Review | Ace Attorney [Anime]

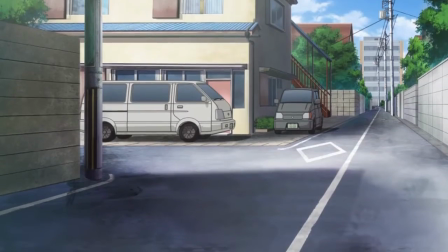(0:17)
It should come as no surprise to you good people that I am an Ace Attorney fan.
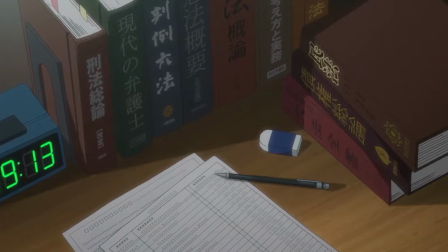(0:21)
My profile picture is Miles Edgeworth for Pete's sake, so you can understand my elation when an anime adaptation of the series was first announced a Wii 13 months ago.
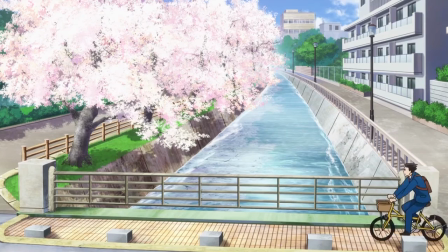(0:28)
It went against all odds, the first game is 15 years old now, you just don't get new, modern anime for source material that's that old, especially when it's not a manga.
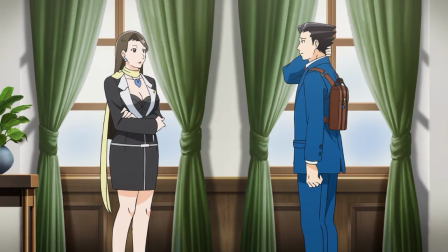(0:36)
My mind ran wild with thoughts of the weird, wacky moments and subtle but satisfying character arcs it would soon be brought to life.
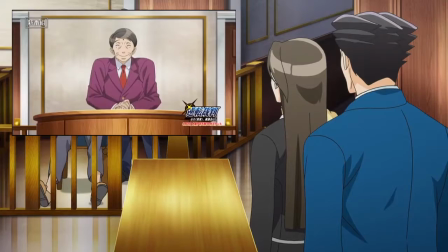(0:42)
So I waited. Months passed by, and the premiere date slowly but surely drew near. A PV was released of dubious animation quality, but I was not perturbed.
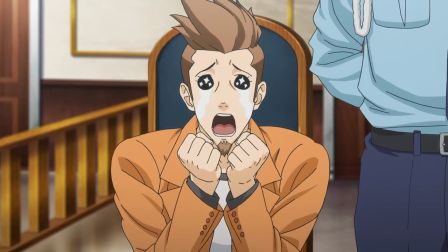(0:50)
I wanted to hope and have faith that these games would be done justice. That it would be an anime I could praise to hell and back as a worthy representation of Ace Attorney.
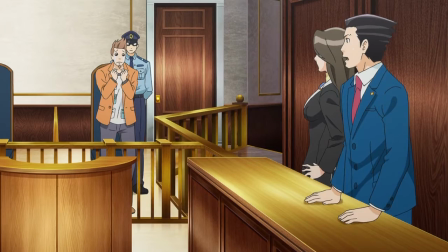(0:58)
It's possible I set the bar too high.
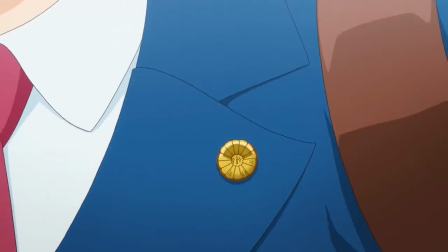(1:04)
Phoenix Wright, or as he is known in Japanese, Ryuichi Naruhodo, is a fledgling defense attorney thrown into his first case in trial, with little notion of what to do or how to do it.
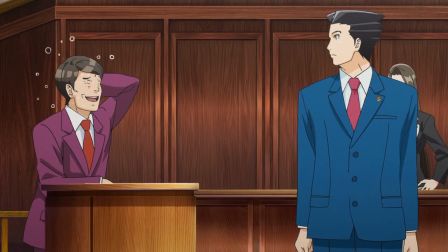(1:13)
Guided by his mentor, Mia Faye, Wright successfully navigates his venture into the courtroom, proving the innocence of a childhood friend who had been falsely accused of murder.
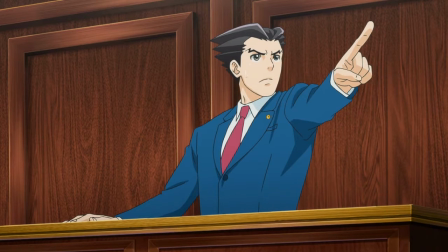(1:21)
This marks the beginning of a long and illustrious career for young Phoenix,
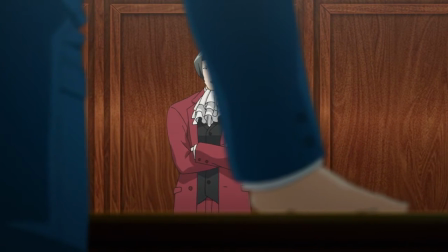(1:24)
tackling case after case against corrupt prosecutors whose only goal is to get the defendant declared guilty, regardless of their actual guilt.
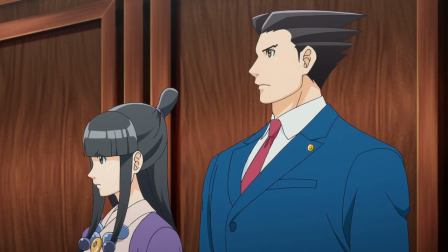(1:30)
Backed up by the spirit media, Mia Faye, Mia's sister, Wright's arrival signals a change in the courtroom, a new attitude of law that prioritizes truth over all else.
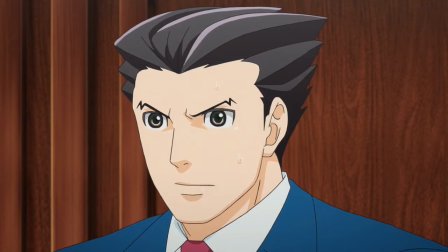(1:38)
Gyakuten Saiban, the Japanese title for Ace Attorney, more directly translates to Turnabout Trial,
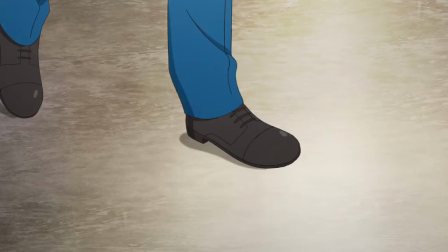(1:44)
highlighting one of the series' major hooks, that the deck is invariably stacked against right, but against all odds, he always manages to turn things around in just the nick of time.
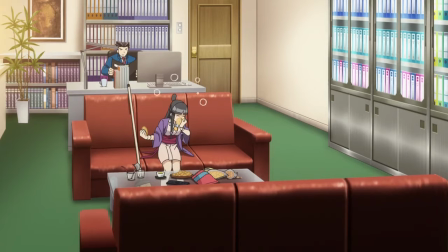(1:55)
First off, before saying anything about the show itself, props to Crunchyroll for providing two subtitle tracks for this series,
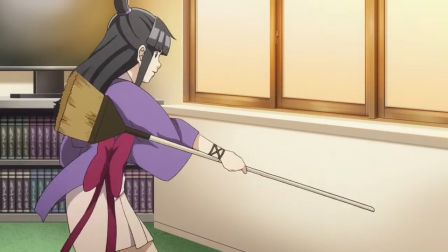(2:01)
one with the original Japanese names and the other with the localized English names. It shows a degree of understanding for the fans, remembering that nearly all of us, myself included,
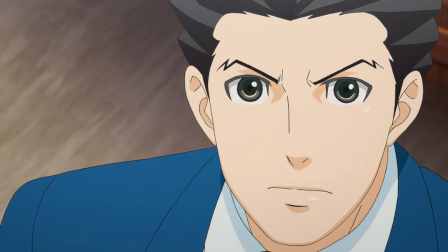(2:09)
do not know this man as Naruhodo, but as Phoenix Wright, and know this is not a roll of sushi,
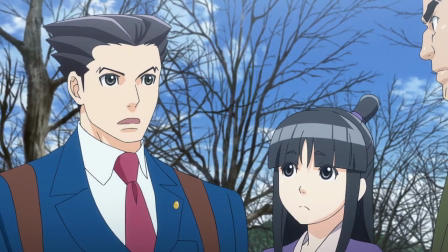(2:15)
but a burger. I similarly have to give praise to the casting, regardless of the actual quality of the anime,
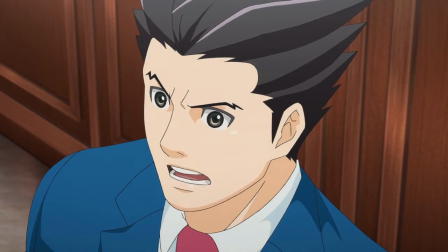(2:20)
which I will of course be getting into momentarily, the voice cast is strong, mainly with Yuki Kaji as Wright and Aoi Yuki as Maya.
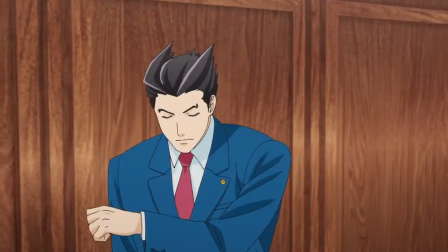(2:27)
Kaji has done enough screaming and shouting in his time to nail the oomph needed for an OBJECTION,
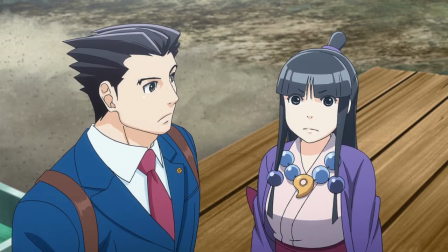(2:32)
while Yuki is in fact one of my favorite anime voice actresses, because her range is just something else.
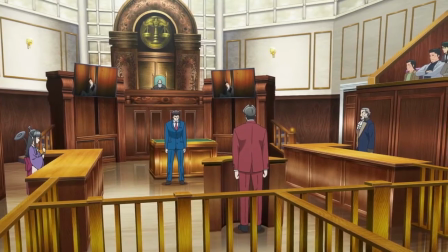(2:38)
And I hope I will one day be able to give similar praise to the dub, which I should as long as they cast Sam Regal as right.
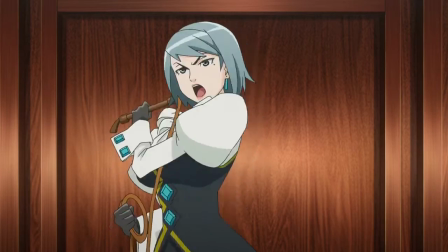(2:43)
But on to the show itself.
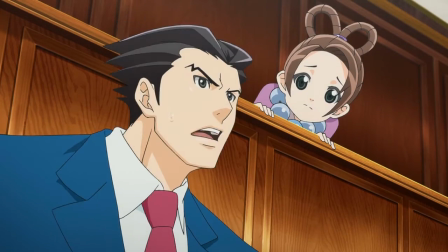(2:46)
I said the same in my review of the Danganronpa anime, but if there is at least one positive thing to say about this adaptation, it's that you can't fault it for being faithful.
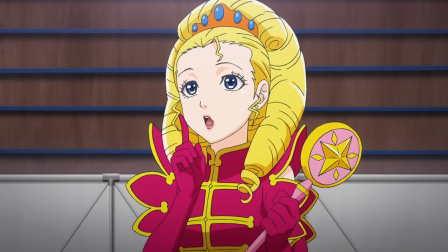(2:54)
To a point. Most cases and trials are sped up or slightly altered to fit into the narrow time constraints of two or three episodes,
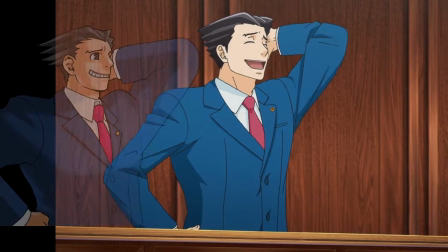(2:59)
but the anime does recreate much of the music, sprites, and shots that existed in the original game.
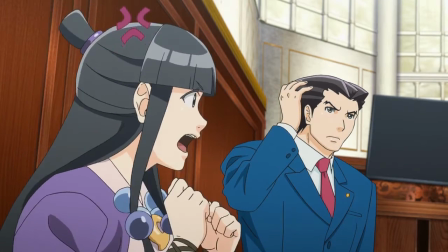(3:04)
The only real changes to the courtroom are out of necessity, the first being that they actually swap the position of the defensive prosecution in order to be more cohesive with the shots of the bench,
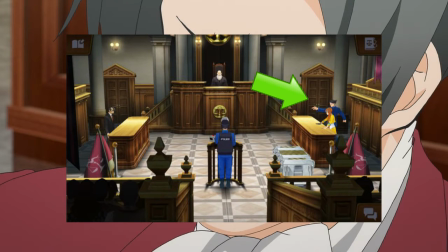(3:11)
since when you think about it, it is a little weird that on far shots the game shows right facing left, but on close shots he's facing right.
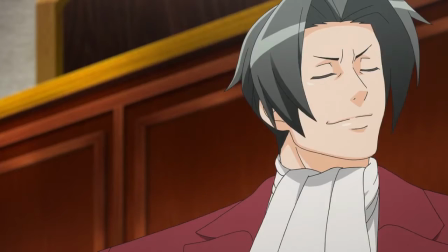(3:19)
So that's a rather obvious fix, and one I would approve of.
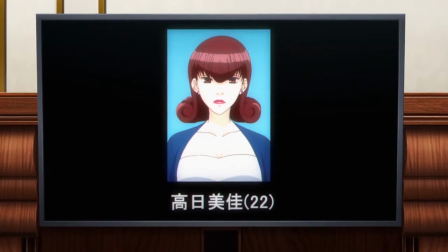(3:21)
Likewise, TV screens have been added to the judge's pedestal throne thing, which is again entirely understandable as a grounded way to display visual evidence.
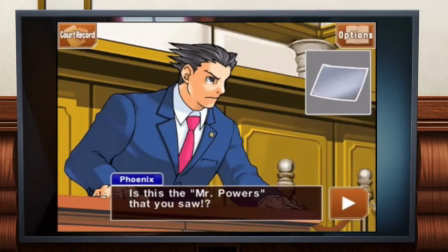(3:29)
In the game, a picture of any evidence just covers the screen of the handheld and you assume everyone involved in the trial somehow perfectly sees it, but that wouldn't entirely make sense in context of the show,
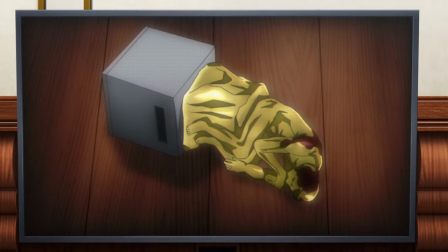(3:38)
so changes like that aren't going to bother me. They make sense and work to build a more coherent, realistic structure for the flow of the trials.
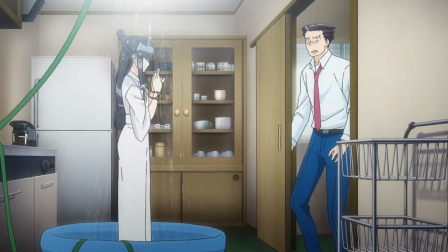(3:44)
Not to say that realistic is exactly what Ace Attorney is shooting for, which it shouldn't and it doesn't.
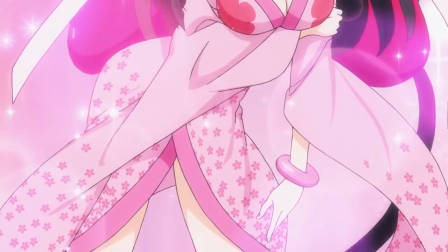(3:49)
Even if it's not presented entirely well, this anime does maintain the feel of some things from the original.
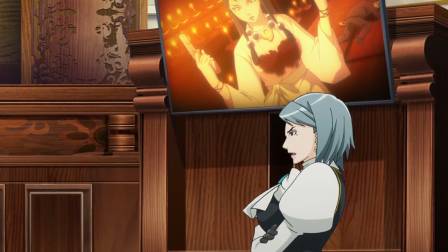(3:53)
The world is still offbeat and wacky, populated with nothing but weirdos and lunatics with a sense of oddball tongue-in-cheek humor to match.
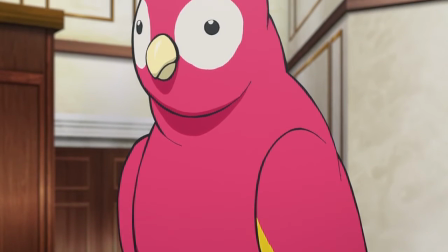(4:00)
I.e., Wright still cross-examines a parrot.
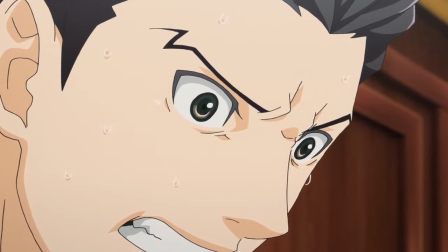(4:03)
It also manages to capture a slight sense of playing in the game in certain moments, like a scene from episode 4 where Wright just frantically presses everything in the witness testimony hoping for a contradiction,
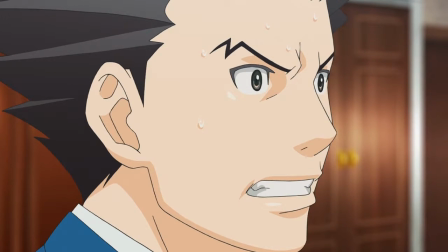(4:12)
which I think everyone who's played any of the games can sympathize with.